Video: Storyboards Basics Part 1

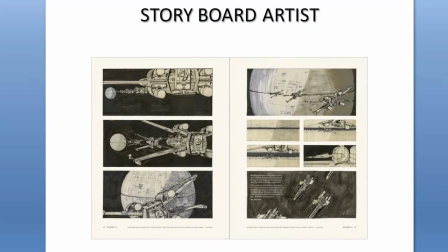(0:05)
All right welcome to the basics of storyboarding part one so here we're looking at a storyboard from the original Star Wars trilogy this is actually the very first one and you can clearly see how each panel here in the story is
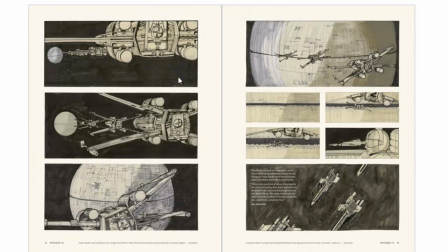(0:24)
is very clear it's very directional in terms of you know how the ships are flying in and so forth and it gives you a little bit of key information on you know what's going on in terms of the story
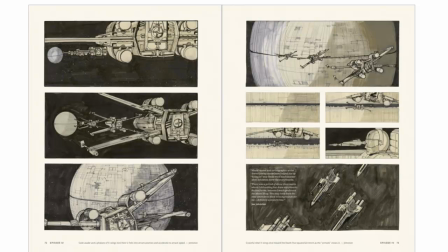(0:39)
basically the job the storyboard artist is to tell a story
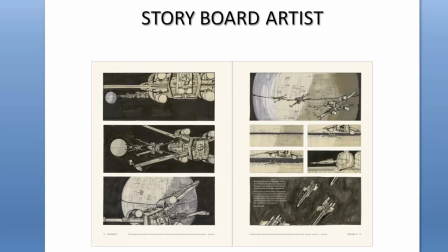(0:44)
as clearly as possible so if we look here you know there is a lot of detail in certain areas but other areas are left you know sort of open ended even the gigantic planet here which is actually the Death Star doesn't have every single little detail on there it's
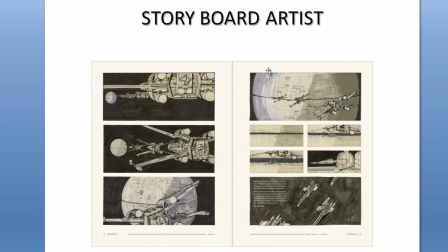(1:04)
there just to give you the idea the feeling of the composition of that planet so you don't have to have every detail the idea is clarity so in terms the composition here the
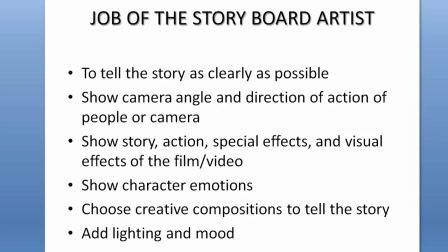(1:14)
next thing is to show camera angle and direction action for
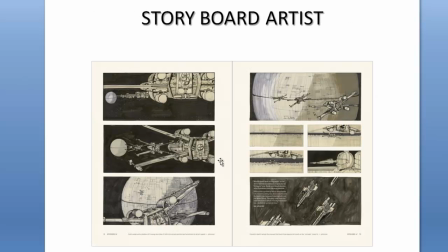(1:19)
people or camera in this instance the action of the ships flying in and so forth so you can clearly see that that they're going in because the repetition of the ship sometimes there's an arrow leading us in to demonstrate that but literally this is visually showing it by having a
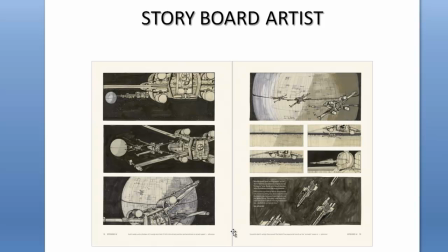(1:38)
larger X-Wing as it gets smaller and smaller as it goes back the distance so you have that
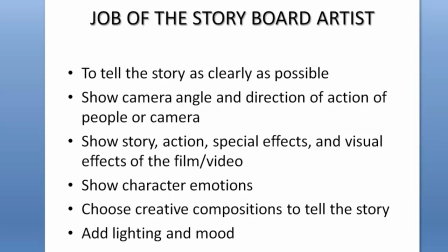(1:43)
throughout there and it has various camera angles you want to show basically the story action special effects visual effects the film video so typically story
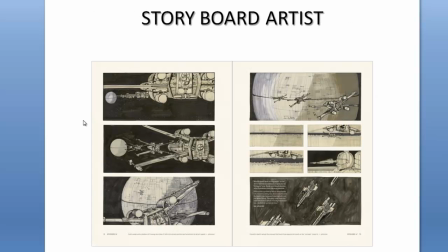(1:55)
is definitely the first thing A lot of directors will have a storyboard artist work for the action sequences, special effects, and today, of course, visual effects. However, some directors don't want the entire storyboard for the entire movie.
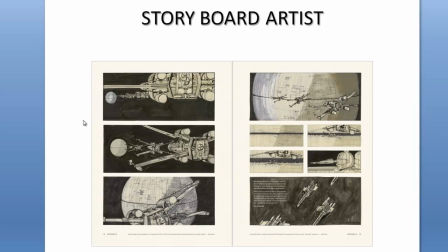(2:13)
Now, big, heavy visual effects films, like, for example, The Avengers, will have a storyboard for almost every scene. because technically everything has to be illustrated out before any production can begin. It's a very big part of the pre-production process.
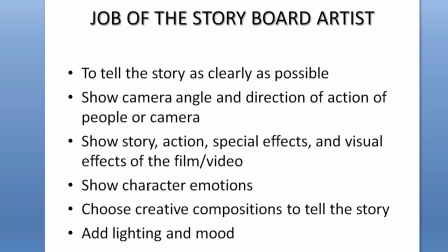(2:32)
So we have here, the next step would be show characters emotions, which is very important. And quite often a lot of the emotional content of the story is carried through in the storyboards.